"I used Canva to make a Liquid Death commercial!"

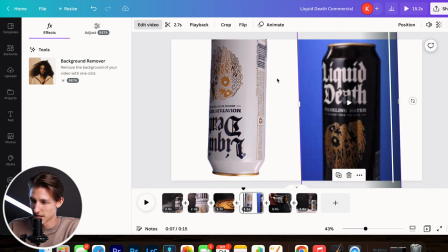(3:43)
Let's do that for our other liquid death can right here, and voila,
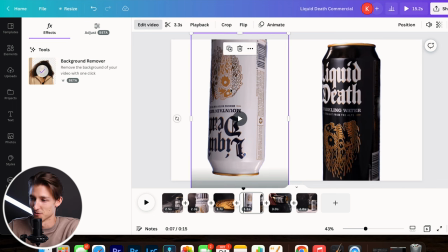(3:47)
just like that its background is removed that's really cool that's awesome so I think I'm just gonna scale
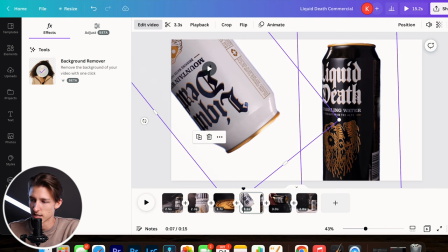(3:52)
these in a lot quite a bit and just show like the tops of the can yeah I have them like side by
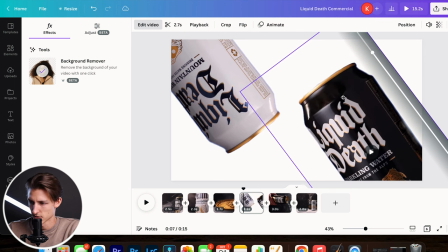(3:58)
side both spinning yeah I think that looks pretty good let's see how that looks when they play together
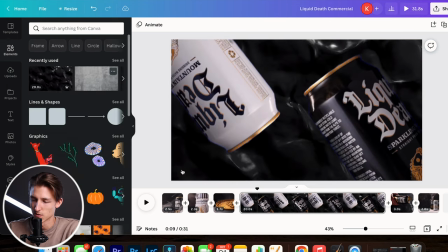(4:03)
found this black liquid that I'm just gonna use for the background it looks pretty cool so let's go ahead and play
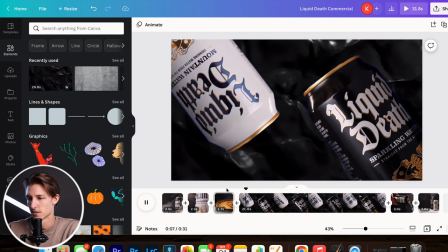(4:08)
that and see how it looks all right cool so I actually really like that. The shots definitely needs a little something else. So I'm going to go up here and add some animation to these clips.
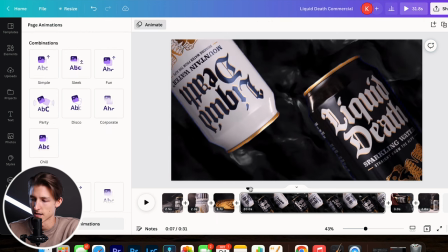(4:20)
I kind of like this baseline effect that actually looked really good just like that. So now let's do the same thing for our black liquid death can.
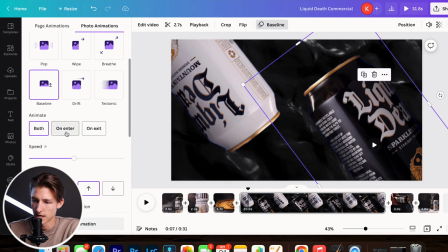(4:29)
So we'll come into animate and do baseline on enter and just slow the speed down. I kind of want to change the direction too. Yeah that looks much better when it's coming up because it doesn't cut off the can in the corner like it does in the up direction. So let's go ahead and do the right direction. So let's see how this is looking now.
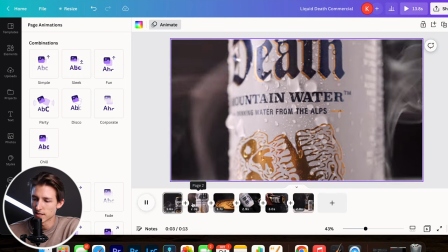(4:46)
I like these first couple shots, but they definitely need just a little something more to them.
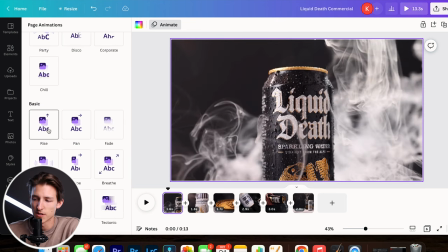(4:51)
So let's see if we can find an animation for these as well. I really want to find something that just slowly zooms in.
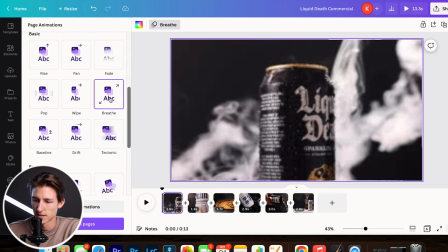(4:57)
All right, so I think breathe looks the best. Perfect. That's exactly what I'm looking for.
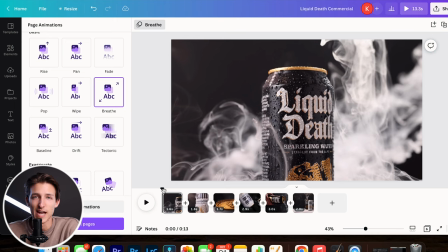(5:03)
So let me go ahead and add that to this take as well. It's crazy just by adding a little bit of movement, it makes the shot feel so much more alive.
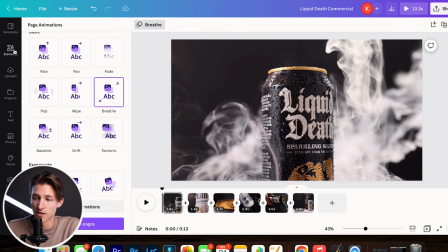(5:10)
So now that we've got a pretty good rough draft done, I want to try to find a song to go with this commercial and start matching up the cuts with the pace of the music. So Liquid Death definitely has a more ruggedy kind of bad feel to it.
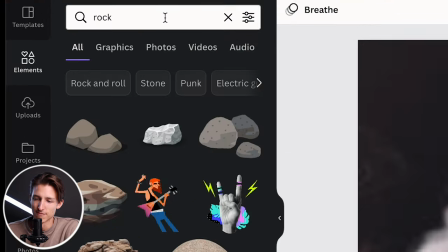(5:23)
So let's maybe try to find something rock related. Not a rock.
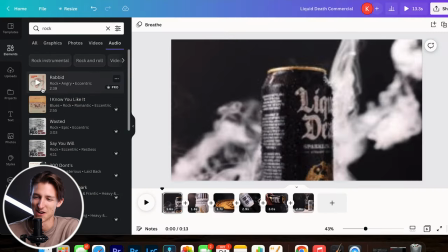(5:29)
We'll go to the audio tab.
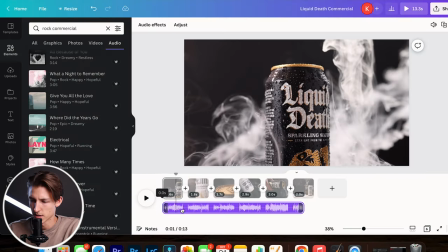(5:36)
Let me try this one. That one's not how bad. Let's go ahead and move forward with this one. I like this one. I really want the cuts to be dun-dun-dun-dun-ch and really hit.
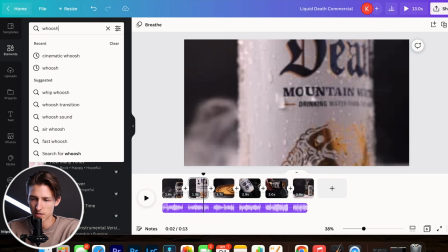(5:47)
Oh, you know what? We need like a whoosh sound effect right there. So let's see if we can find a whoosh transition, whoosh sound right here.
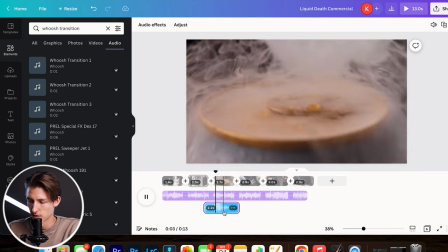(5:54)
Let's see what we can find. All right, so drag our whoosh sound effect in here.
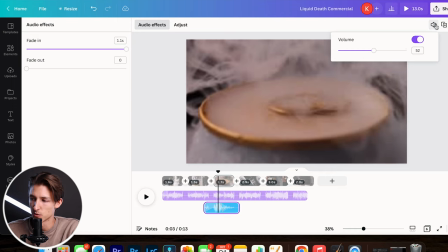(5:58)
So I also changed the volume over here to 50% and I added a fade in effect. I wanted it to be a little bit more quiet and subtle, so that made it sound just a little bit better So I kind of want to add a transition in between these two
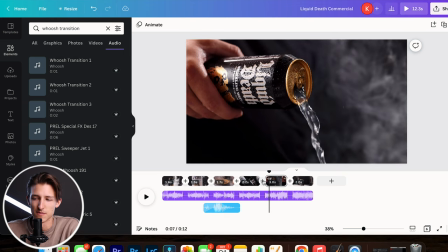(6:10)
takes right here I don't know the raw cut just doesn't feel right to me So let's go ahead and
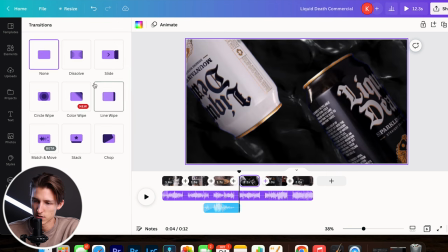(6:15)
just click on that little plus sign and we'll do add transition We don't have a ton of options to choose from But
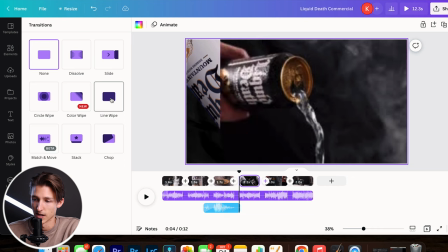(6:21)
I honestly think something just as simple as like a line wipe like that that would actually look pretty good Let's see how that looks
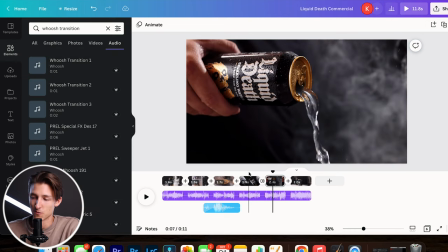(6:31)
You know, for most commercials, I don't think that would work, but for this, I feel like it works.
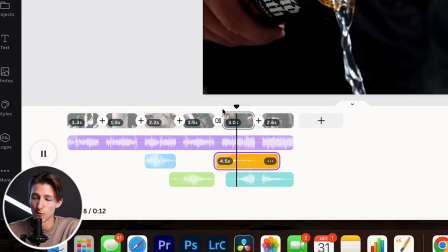(6:35)
I also added a liquid pouring shot right here and a riser that happens right before the final shot.
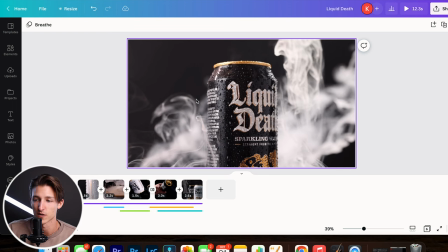(6:40)
To wrap this commercial up, I'm just going to do a little bit of color correction that we can actually do right inside of Canva now.
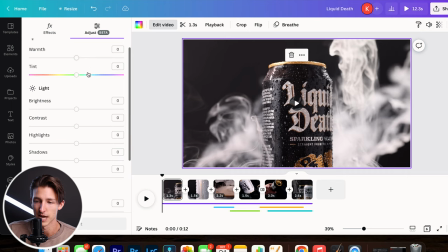(6:46)
If we click on our video take and click edit video, you can see that we have warmth, tint, some lighting adjustments, color, and texture.
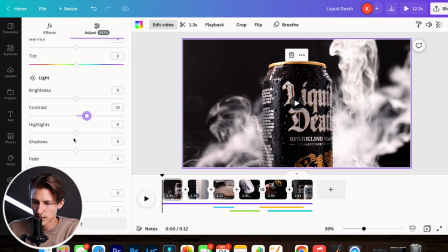(6:54)
So I definitely want to start with a little contrast, not too much, don't want to make it look cheesy. Let me bring the shadows down a little bit to really enhance the blacks.
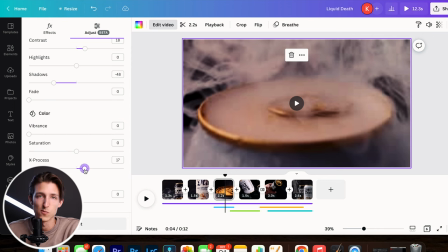(7:02)
So some of these takes need a little more contrast, some need a little less, some need more shadows. It's seriously crazy editing all of this inside of Canva.
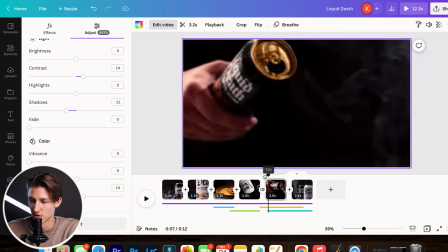(7:09)
I've literally been using Canva for so long now. I remember when it was just like basic photo effects and editing like 10 years ago.
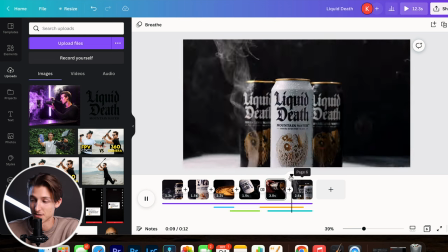(7:16)
I would literally edit old photos and stuff with it. It's just crazy to see how far Canva has come. But anyway, I think that's pretty much a wrap for this commercial. Let's go ahead and watch the final draft.
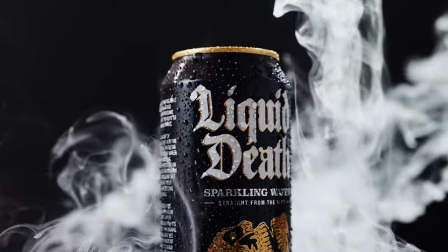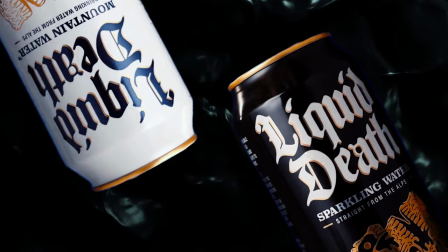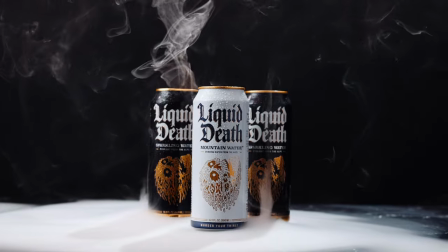Okay, so that's actually pretty insane that we can create something that good inside of Canva from the animations to the background remover effect to sound effects and music.